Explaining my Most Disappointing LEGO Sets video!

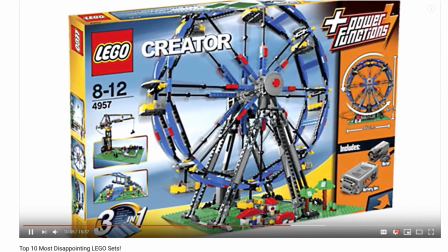[12:26] This was my first Lego Ferris wheel outside of the Fabuland line, and that instantly drew me to it. I was very excited to build it, but my disappointment came after it was finished.
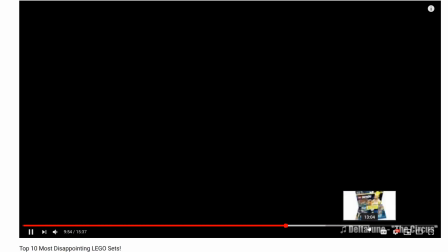[12:31] This set was not made with. It's the Lego time I ever asked for a specific Lego
set. Oh yeah, okay, that's where I was like, I did not put the not made with minifigures in mind, but I
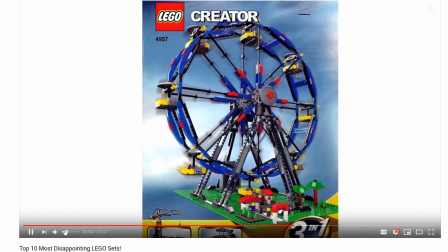[12:37]
didn't evaluate. Yeah, I put the Delta Rune song in there.
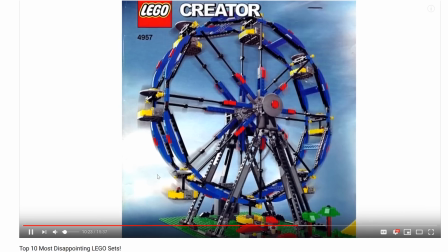[12:39]
I didn't want to put the Gestro music because I'm like, I gotta save that for a really, really, really important, great, because that's my favorite track from Delta Rune, probably the Gestro battle.
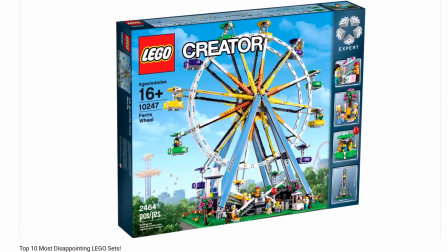[12:48]
So I put the circus music.
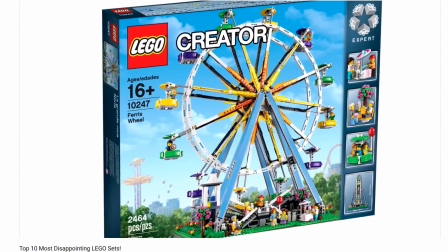[12:50]
It was originally supposed to have RCT themes in it, but I think I've used RCT2 theme as like the end of like another video, so I was like, okay, I can't put that here.
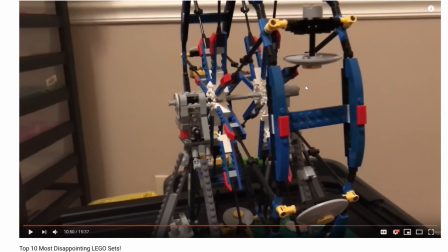[12:57]
This was, oh my gosh, I was so glad, and people love this part in the thumb. They either loved it or hated it in the comments. I was so happy I could put this in because I've been seeing on this footage since 2017. So like, it's been 2 years, and I haven't been able to. I was gonna make it.
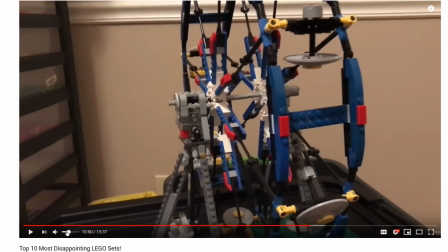[13:13]
I don't know why I didn't make a video back then, but now I'm like, I gotta use this for something, and I'm so glad I could.
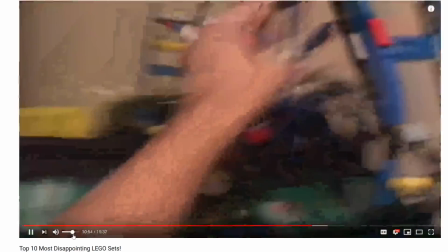[13:17] I had a great life. I'll miss you, Ferris wheel.
Of course, that's all a joke.
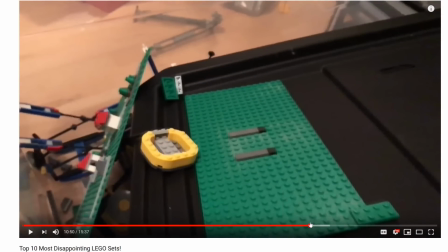[13:22]
Like people were like anger management, all this. That's it. It's the joke is I'm like, I'll miss you, and then I just literally tear it to shreds.
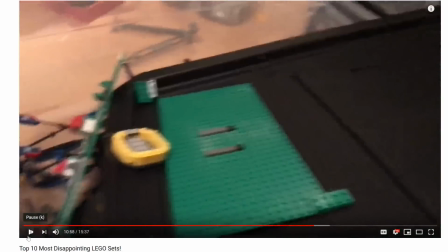[13:29]
This part, there is one part that makes me cringe every time I see it flip. That part, right there, because I love base plates, and look at this.
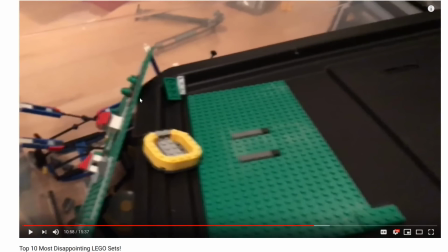[13:37]
You see, like that is probably bent. I don't know where these pieces are at.
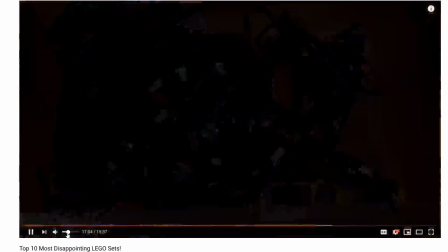[13:42]
They're definitely in some box somewhere. I'll find them someday. But I was so glad I could put that in this video.
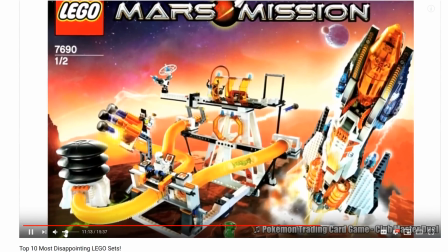[13:48]
I'm like, yes, it fit perfectly.
Bear with me. There's not too many pictures of this.
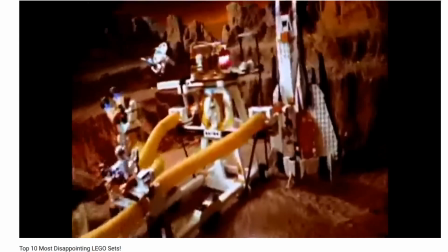[13:52]
I put the Pokemon TCG Club Master music here. I don't know. Maybe I should have saved it because I love that song, and it's a song I forgot I love.
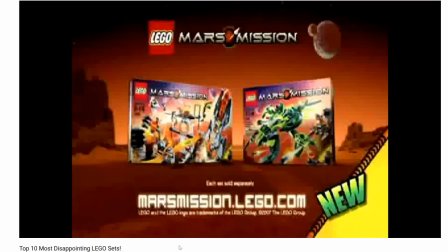[13:59]
But I'm like, okay, I forgot I love the song, and I never considered putting it in a list before. So let me put it in this video.
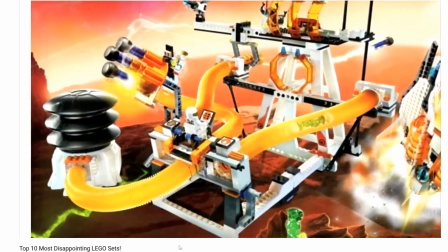[14:04] If you push that pump down hard, there will be a little bit of movement on the alien slides, but most of the time I don't remember getting to
that. This was so hard to do because there's no footage of this set.
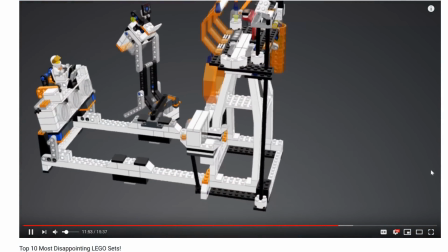[14:10]
So I had to license. You see, that's from Mecha Bricks. So I got their permission to use that.
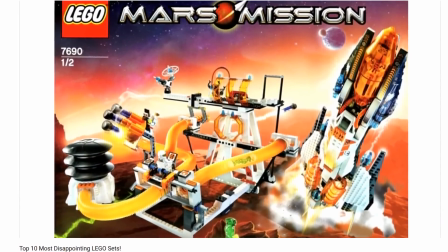[14:15]
And it's like a split-second thing, but also, I didn't even think of,
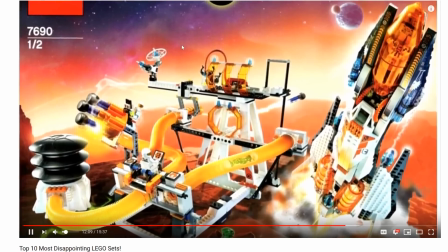[14:20]
I was just typing in Mars Mission commercials, and they had a commercial for this set, and that helped so much, and I found that out later on.
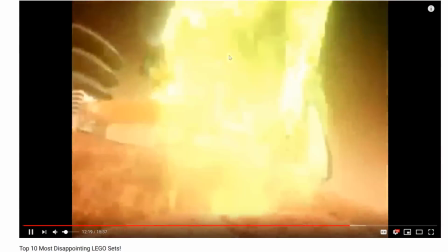[14:25]
So I was like, oh, that's awesome they have that. So, very nostalgic seeing these commercials too.
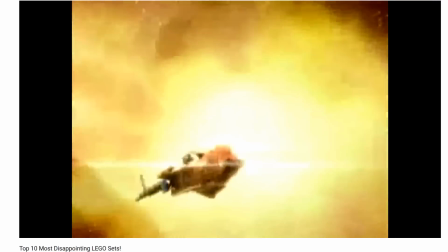[14:32]
It's probably the commercial that sold it to me, to be honest. Well, then again, I don't think it's just the elevator, so maybe it was like instructions.
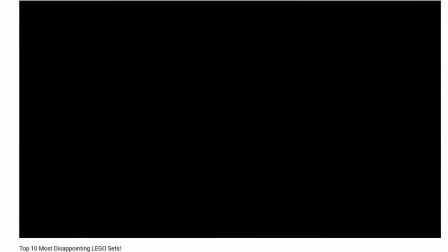[14:38] Alright, number 1. The most disappointing Lego set to me was Lego Dimensions. A choice from the beginning.
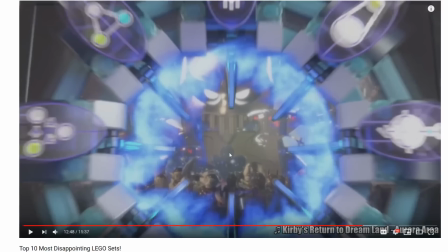[14:43]
I was like, okay, I gotta say, even though I love this song too, Aura Area, it's one of the best Kirby songs, I have to say. And usually the newer, well, I guess Planet
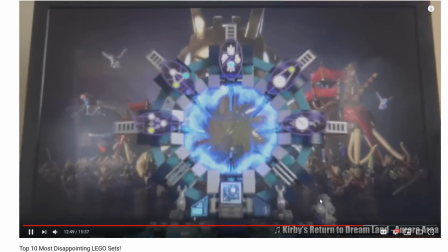[14:53]
Robobot or whatever has good music, but I was so hyped for that idea. usually I'm not digging the music from there.
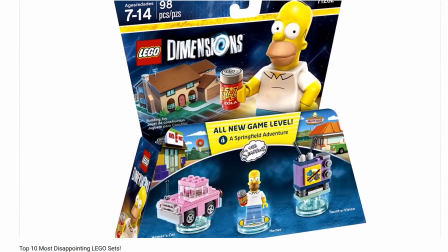[14:57]
Usually I'll use it for like a news video. For news videos and stuff, I use very quick music, very music that doesn't really impact me, but from games I like.
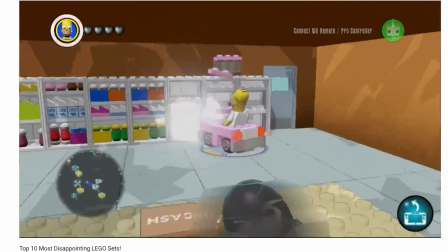[15:05]
But that song is so good, and I'm like, okay, I gotta use this for like a number one. Sometimes I find that number one music, and I'm like, I gotta save this for number one.
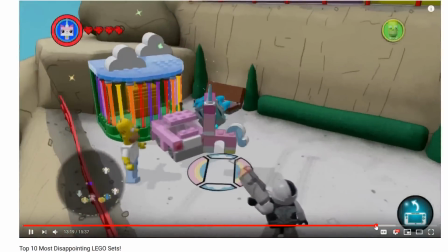[15:12]
And this one, I was dreading making this, but like honestly, this wasn't that hard of a segment because I just pulled a lot of my footage from my gaming channel.
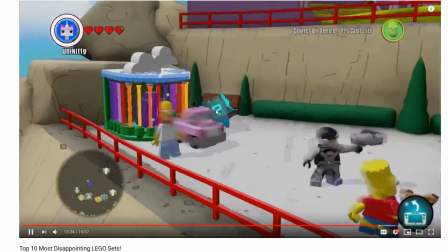[15:20]
This is from Just 2 Games. You can watch me commentate on this on Just 2 Games. I just applied it there.
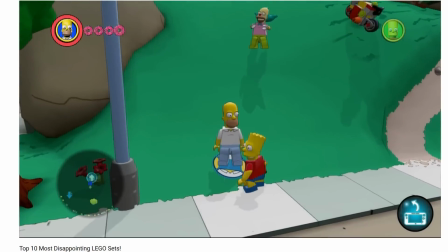[15:26]
That was it. I just applied it to this video, and it worked pretty well.
So Homer, Krusty, and Mayor Quimby of all people.
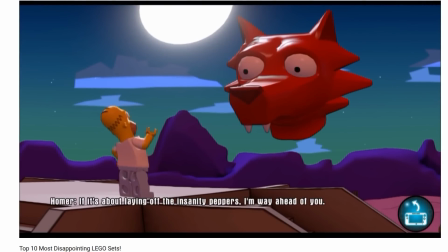[15:32] And then Johnny Cash's Space Coyote, since CD Games chose to make a level pack based around the mysterious.
But like, I really wanted to convey like this disappointed me to all end.
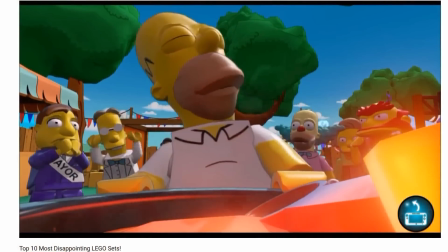[15:39]
Like this, The Simpsons. That was one of the main reasons I bought this game, and it was so lame.
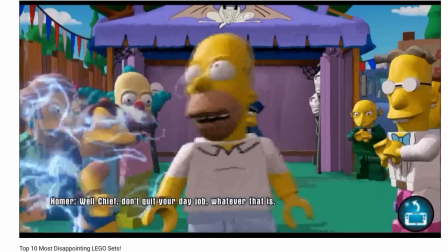[15:46] Like the level pack butchered the episode. Most of the characters didn't even have voices.
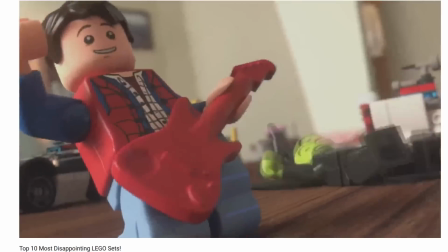[15:52] Games, not the worst.
That part I think I could have done a little bit better. I was trying. It was going to be a little joke there. Like a game set or whatever.
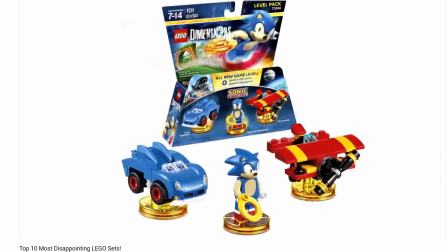[15:59]
I should have maybe edited something a little bit more.
Lego Sonic. Now allow me to sound entitled for me.
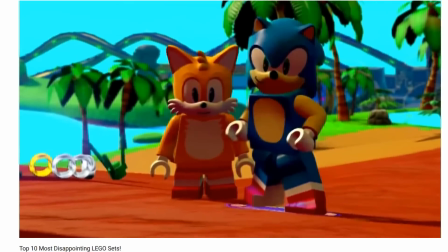[16:03]
But yeah, I also wanted to show that even though I was so disappointed with this, it isn't the worst because we got all these cool figures from this.
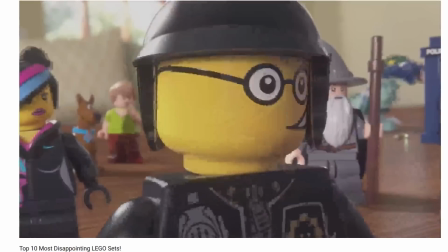[16:10]
This was such a cool thing to get.
But it made building them a pain in the butt when that game barely worked. And that's Lego Dimensions. It just barely worked.
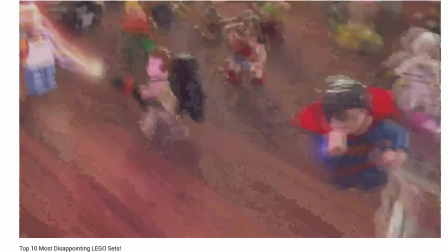[16:15] As in, the minifigures were amazing, but the main purpose.
You see how I do that? I'm like, that's Lego Dimensions. It just barely worked.
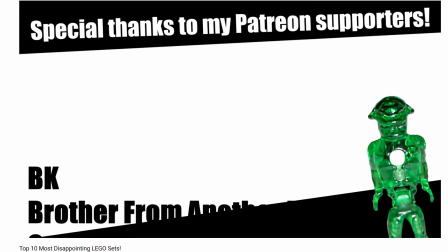[16:19]
I've been trying to do that more with these lists where I wrap it up at the end, relaying the last entry to the list as a whole.